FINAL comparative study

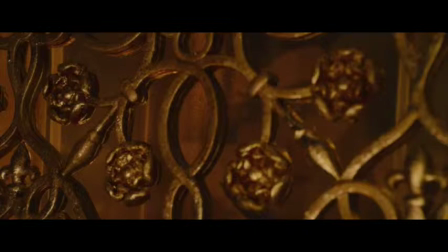Maleficent did want Princess Aurora to wake up, and that's why she dragged the prince to the castle, even though it was dangerous for her to enter the castle.
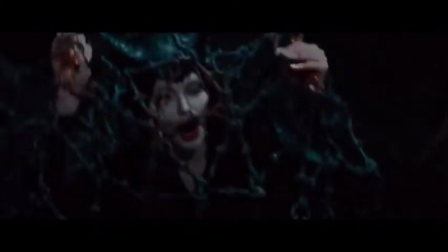This scene started off dark and blue. Maleficent was bounded by iron chains.
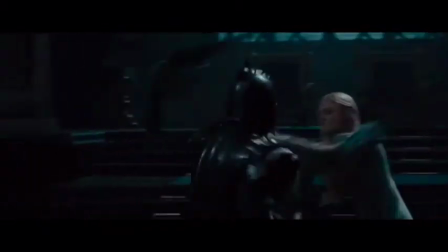Iron can harm fairies, and the men had Maleficent at her low point.
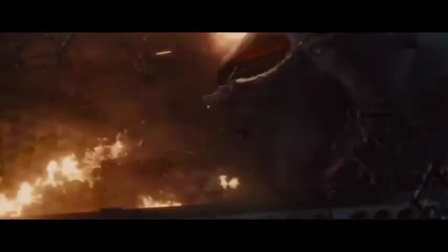She then turned Diaval into a dragon, and the orange fire was seen making Maleficent dominant once again.
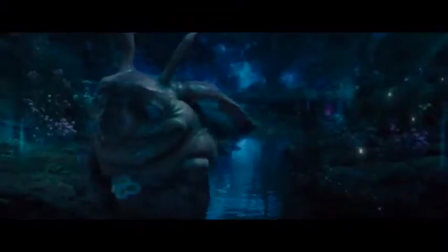There are a few fantasy tropes I spotted in this film. Let's start off with character tropes.
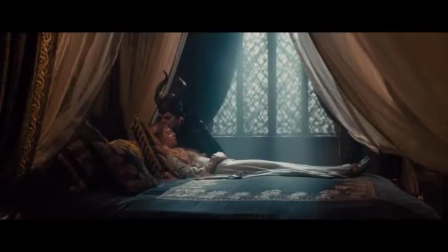The Chosen One. Maleficent was the Chosen One. She kissed Aurora's forehead, which awakened her.
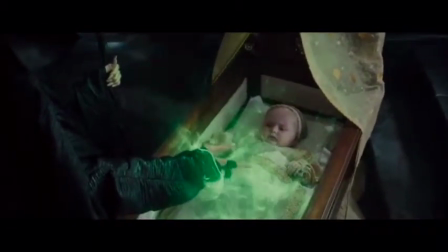The next character trope is the Evil Overlord. Maleficent represents the Chosen One and the Evil Overlord.
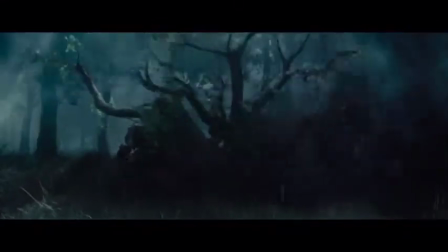She is the one who put the curse on Princess Aurora. She also has minions, the Tree Warriors and Diaval.
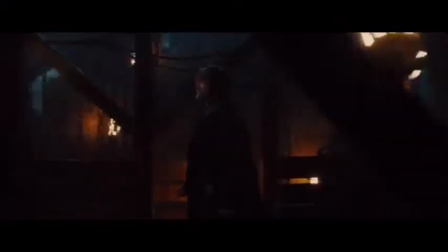Low lighting in this scene adds to the dark fantasy aspect, showing us how King Stefan is feeling.
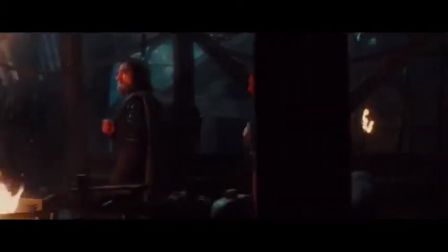He's worried, angry, and depressed over his daughter, who he knows Maleficent has placed a curse upon.
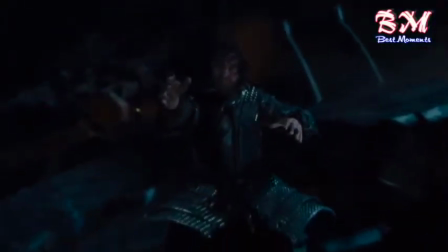Finally, we see a typical good versus evil fight. Everything becomes colorful and beautiful again, showing the peace and happiness.
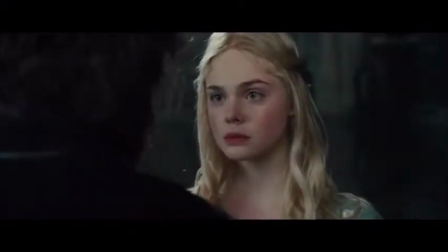Unlike Pan's Labyrinth, there is no bloodshed when they go to war in the beginning of the film, nor throughout the film.
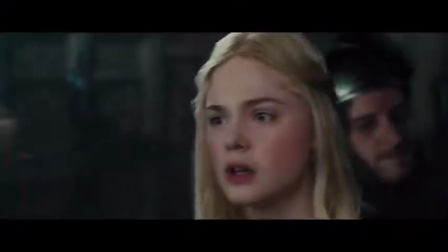There is also no profanity. That's how these two films differ.
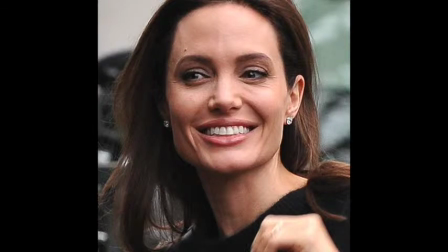Angelina Jolie, who takes on the role of Maleficent, is a big actress who would not only attract a younger audience, but even teenagers or adults as well.
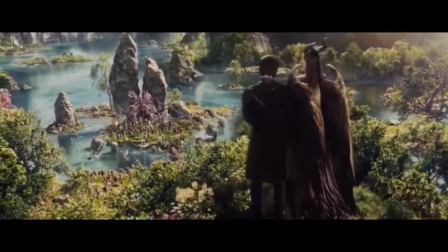Like most fantasies, it all ends well.